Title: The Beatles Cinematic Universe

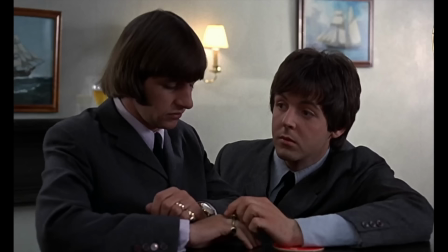[16:32]
While the lads still contained plenty of charm and charisma,
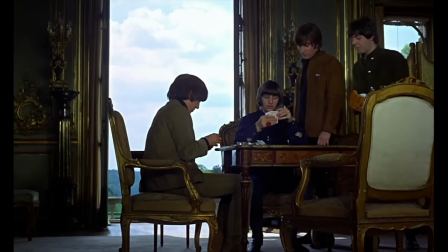[16:34]
it's less wide-eyed and more red-eyed as they stumble their way through the more dialogue-heavy scenes like this one set in Buckingham Palace.
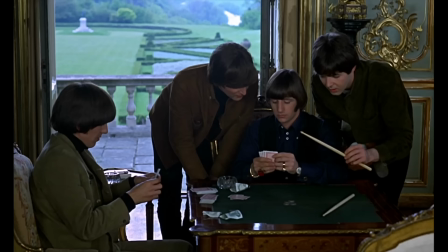[16:42]
These scenes are where the film really tends to drag, with Lester opting for longer held shots with fewer cuts, meaning the Beatles had more lines to remember, and you can tell they're barely able to recall any of them.
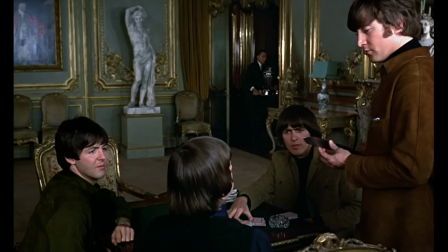[16:52]
And I think that was one of the reasons for not learning the script. We just sort of showed up a bit stoned, you know, and sort of smiled a lot and hoped we'd get through it.
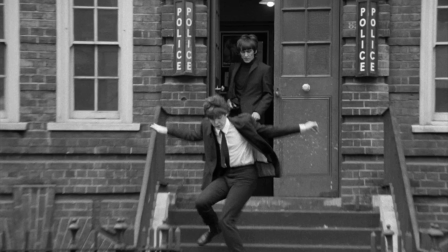[17:00]
So despite Help clearly looking more expensive, there are scenes here which do feel more amateur than in A Hard Day's Night, a film that has zero pacing issues.
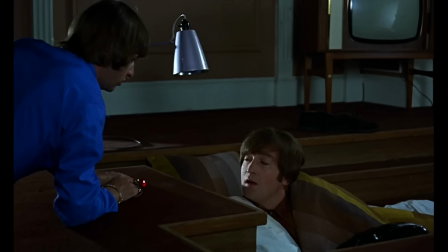[17:09]
But even though Help contains its fair share of sluggish moments, these same scenes converge on the absurd.
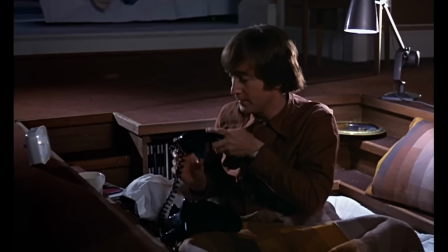[17:16]
Like, why do we hold on John dialing the phone for so long?
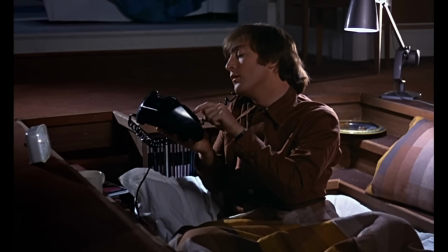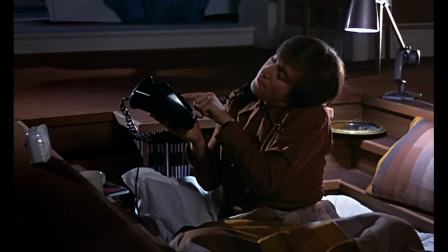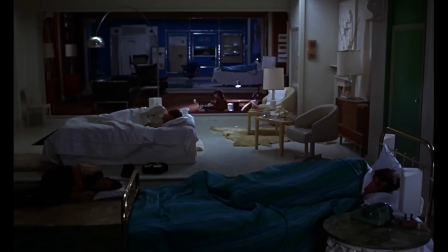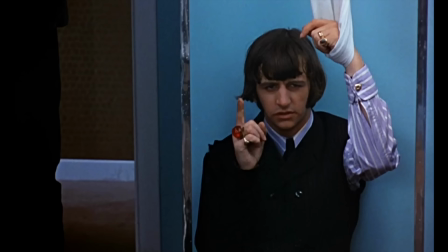[17:43]
This kind of thing is also what differentiates Help from A Hard Day's Night. There's more here than meets the eye.
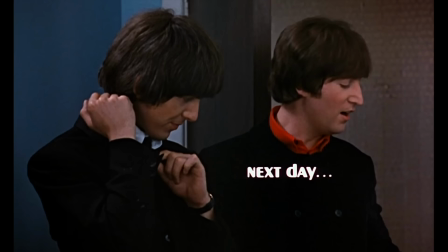[17:49] Ho ho! Ho! Ho ho! Ho! Ho ho ho ho! Ho! Ho! Ho-ho!
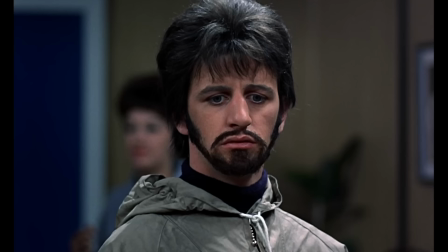[17:58]
It often reads like a proto-stoner comedy film, and in the right conditions could have you and your viewing party in hysterics.
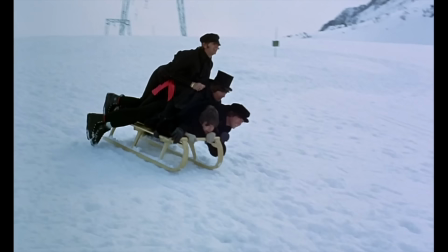[18:05]
Like, check out the completely stupid ADR of the Beatles tobogganing down the mountain.
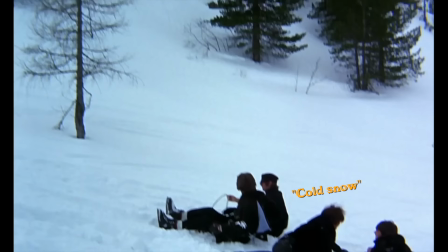[18:14]
They're absolutely taking the piss, particularly John Lennon.
Oh, cold.
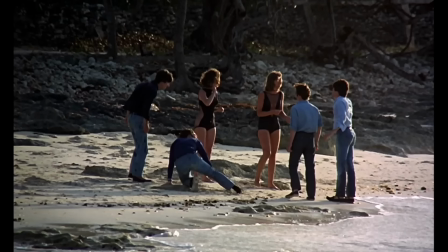[18:19] Close enough.
But it's bizarrely enjoyable.
Let's play a game, mate.
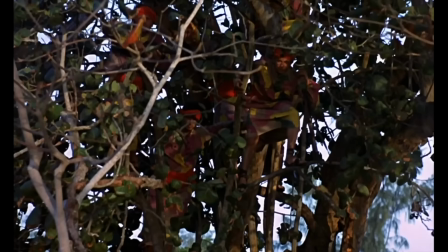[18:24] Beep beep. Okay.
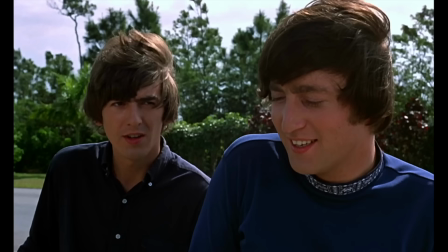[18:29]
What the fuck are they doing? What keeps the film on track, and where it does sometimes outshine A Hard Day's Night, is its wonderful musical sequences.
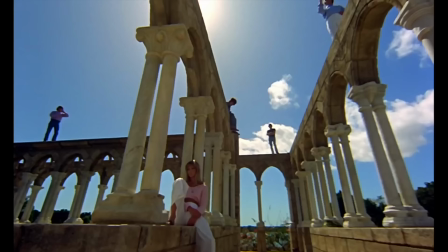[18:37]
The music video style that Dick Lester merely experimented with in his previous endeavor, he fully masters in his follow-up.
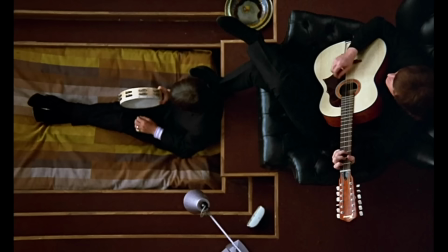[18:44]
Every shot of You've Got to Hide Your Love Away demonstrates a sharper eye for composition and a feel for the emotional tone of the music.
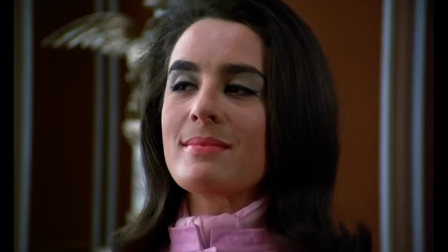[18:51]
Even down to the miniature narrative of George trying to get the attention of Eleanor Bron's character, who, of course,
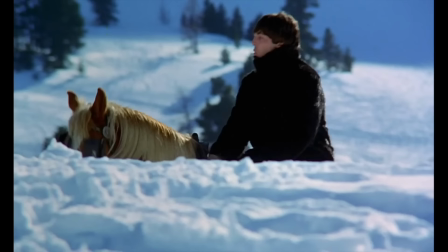[18:57]
only has eyes for Paul. Despite their lack of skiing abilities, the Beatles absolutely pop against the snowy white Alps in Ticket to Ride.
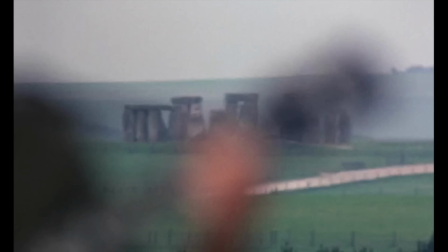[19:04]
George Harrison gets his moment on I Need You, performed around the corner from Stonehenge, with some fantastic camera work on the band's instruments.
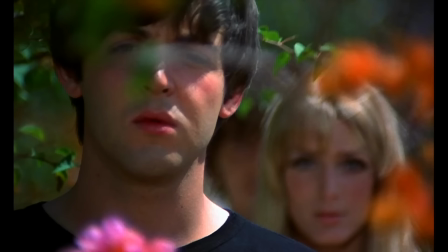[19:11]
Particularly this shot down the neck of Paul's Hofner bass in The Night Before. The Beatles have rarely looked as cool as they did during the Another Girl scene. I mean, for the most part.
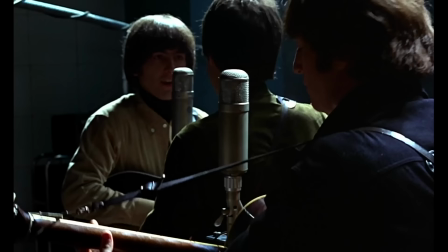[19:21]
However, it's You're Going to Lose That Girl that I consider to be one of the best looking sequences, not just in the film, but in all of 20th century cinema.
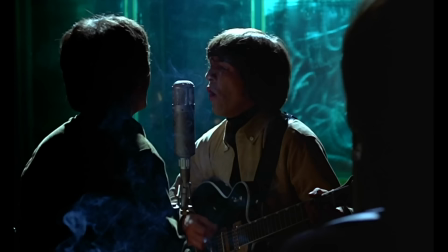[19:29]
The silhouette of John set against a haze of vibrant purple,
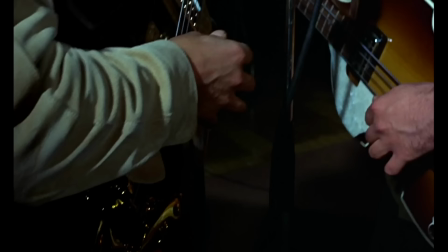[19:33]
aided by the swirling tendrils of Ringo's cigarette smoke as Paul and George sing backup with their mirrored guitars and hands mere inches from each other.
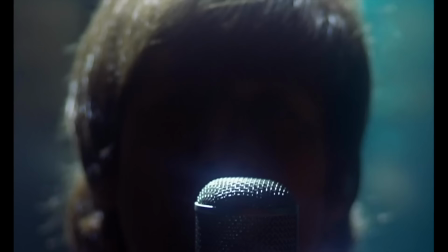[19:41]
There's truly a divine quality to these shots, with even their Beatle haircuts illuminated like halos.
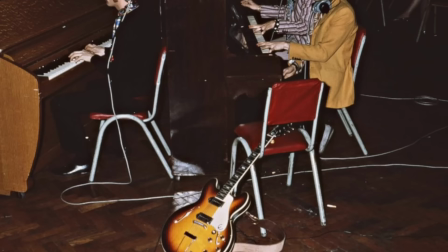[19:47]
While I know that in reality it was in the rather stark walls of EMI Studios where the Beatles recorded most of their music,
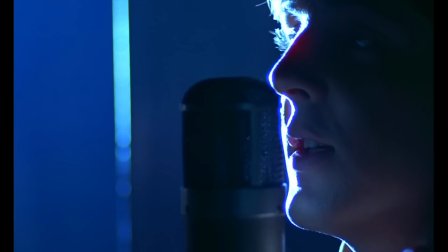[19:53]
the way I picture them doing so is greatly informed by this gorgeous sequence in Help. Richard Lester tapped into a truly timeless,
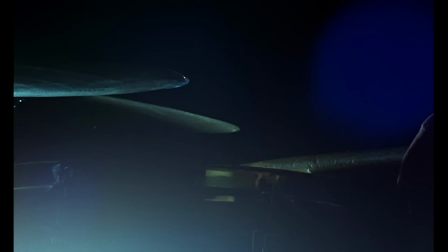[20:00]
romantic style here that I think greatly contributed towards the alluring power of the Beatles' mid-60s image, and again, the future of music videos.
Boys, are you buzzing? No thanks, got the car.
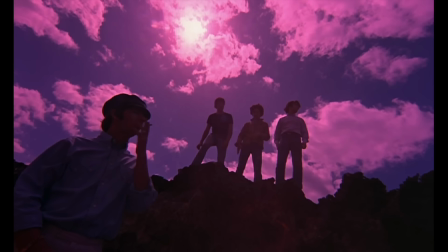[20:13]
But an inescapable fact about the process of filming Help is that John, Paul, George and Ringo were essentially growing out of this phase of the Beatles machine. They were bored of the silliness and identifying less with the mop-top image of themselves.
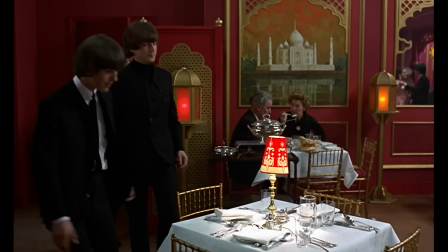[20:27]
And coming from a place of pure aesthetics with this film, could you blame them? Why are their haircuts combed so straight here?
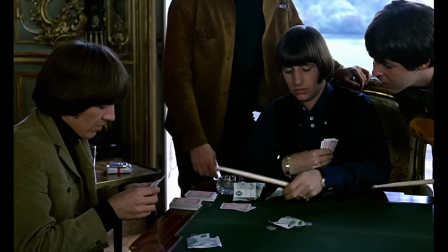[20:33]
George genuinely looks like he's got a brown bowl in his head for the whole film.